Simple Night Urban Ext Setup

Hello and welcome to Synlighting. My name is Daniel Hime, Director, DP and Colorist. And first things first, from the 9th of March till the 11th of March, I'll be holding a workshop in Kano for directors and cinematographers and we'll be having like a workflow session. Whereby I will take the entry levels of Canon cameras and actually put them to the pace for those of you who've been introducing yourself into the cinema world. And whereby I will talk documentary approach advert approach your day-to-day interviews and most of the things you're opening youtube videos like the one i'm making you get how to go about it how to light it and how to maximize the full potential of the camera if you do know anybody that stays in the north and if you do know anybody that lives in the north please share this video with them from the 9th to the 11th we'll be there in march for those three days where we'll have hands on so the good people at canon have been kind enough to throw in bonus
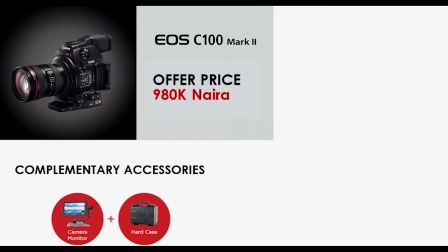0:52 packages that have been discounted for this workshop which is a C100 Mark II with a free 4k monitor and also a hard protective case.
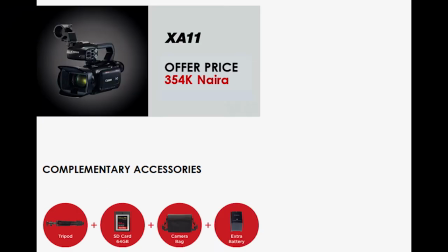1:01 Also there are several offerings among the US cinema lineup but you would have to come there in person to discuss with the Canon rep that
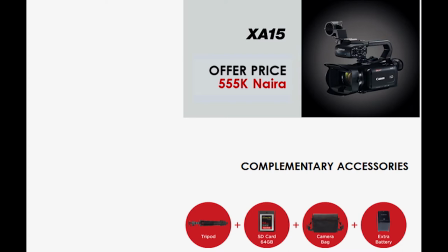1:06 will be on site to give you access to those discounts which will not be available to those who will not be attending the workshop. So I highly urge you to, in the best of interest, show up, maximize the opportunity, cashing on those discounts and move up the ladder in your cinema world because guess what to charge premium you must be able to create premium and to be able to create premium you have to learn how to create premium which is what this is all about giving back and making sure the entire community of the nigerian northern cinematic industry grew up so this will be our humble contribution into your growth and we look forward to you maximizing such opportunities and maximizing all the deals that be available on the day and taking that on. So now on to the real business of the day.
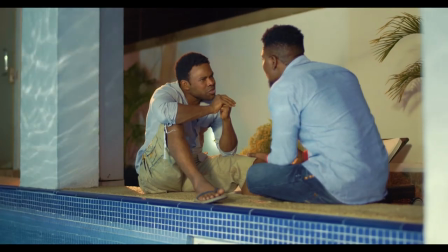1:53 So we're looking at two scenes where we'll be exploring urban lighting. The first one was the scene which we actually lit on the pool which was a two shot and the challenges with this shot was because the pool
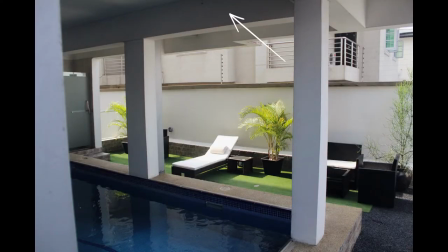2:02 had a decking so it eliminated all options of creating moonlight without a rigging that would have taken so long.
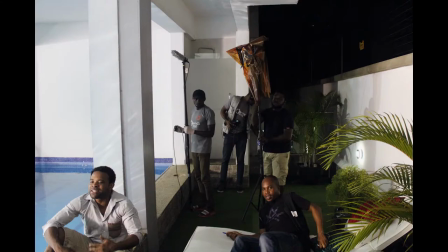2:08 So what we did was we had the warm sauce which was a tungsten 1k that had CTS on it and we cross-lead it with
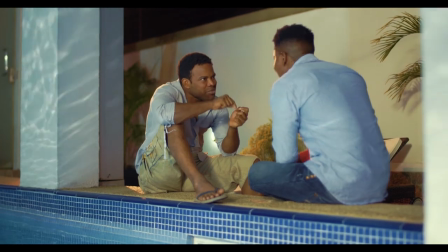2:17 on the other side from Italian side which was front to kill we had the 2.5 HMI that was actually diffused through a full grid actually filled in
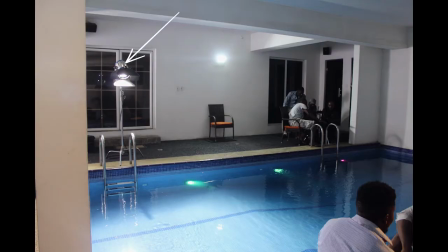2:25 the actor face then we actually threw two 1.2k HMI into the pool that created the shimmering reflection and that's how we had captured the dialogue of that scene we went for the close-up to get all the other close-up to make up the entire copy this was the primary setup that lived the same for the entire piece.
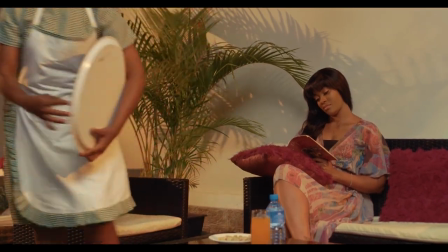2:41 For the second scene we had a dining scene whereby we had sodium vapor that was coming from the right side of the talent.
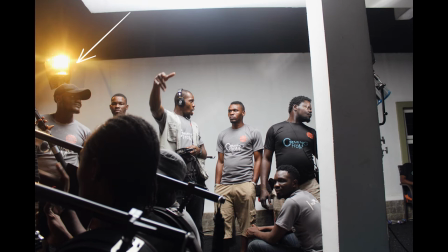2:48 Sodium vapor is a gel which you put in front of a warm source that could convert the temperature to make it look like those electric lamps that you have
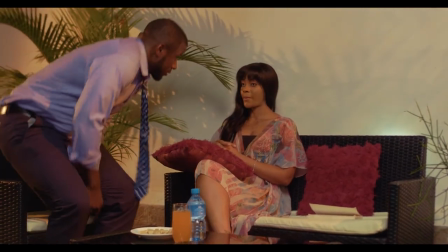2:56 at night when you're passing Ted Miland or any of those highways that have this warm street light source.
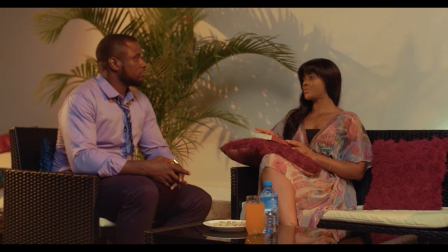3:03 So we gelled the right side of the frame with sodium vapor and we maintain the CT as I was coming through a 1k which lowered the color temperature of the light
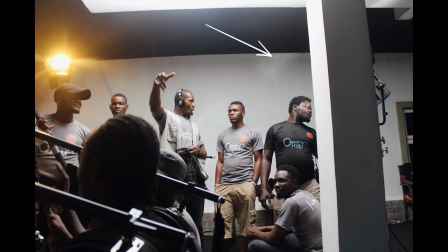3:11 and we filled the front with that M2.5 HMI but this time we threw a double full grade diffusion so it's not
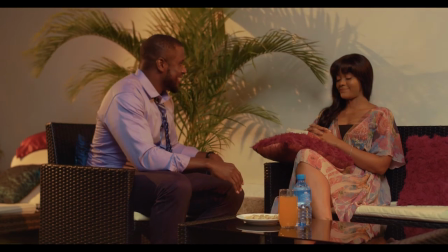3:19 saucy and it filled into the shadows quite nicely and while both sides were creating this hard source I could see by the leaves edging the wall and
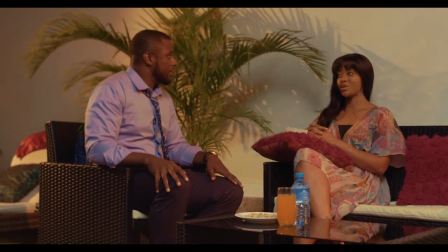3:27 this way we're able to create a surreal urban environment whereby the conversation happened for the wide shot then we moved in for the close-ups to actually complete the coverage of the entire scene. So I hope some of these tips and tricks you could take them and put them in a short movie or something you're doing. If you have any questions please leave a comment below I'll look forward to chatting with you on other possibilities on what you would like to explore.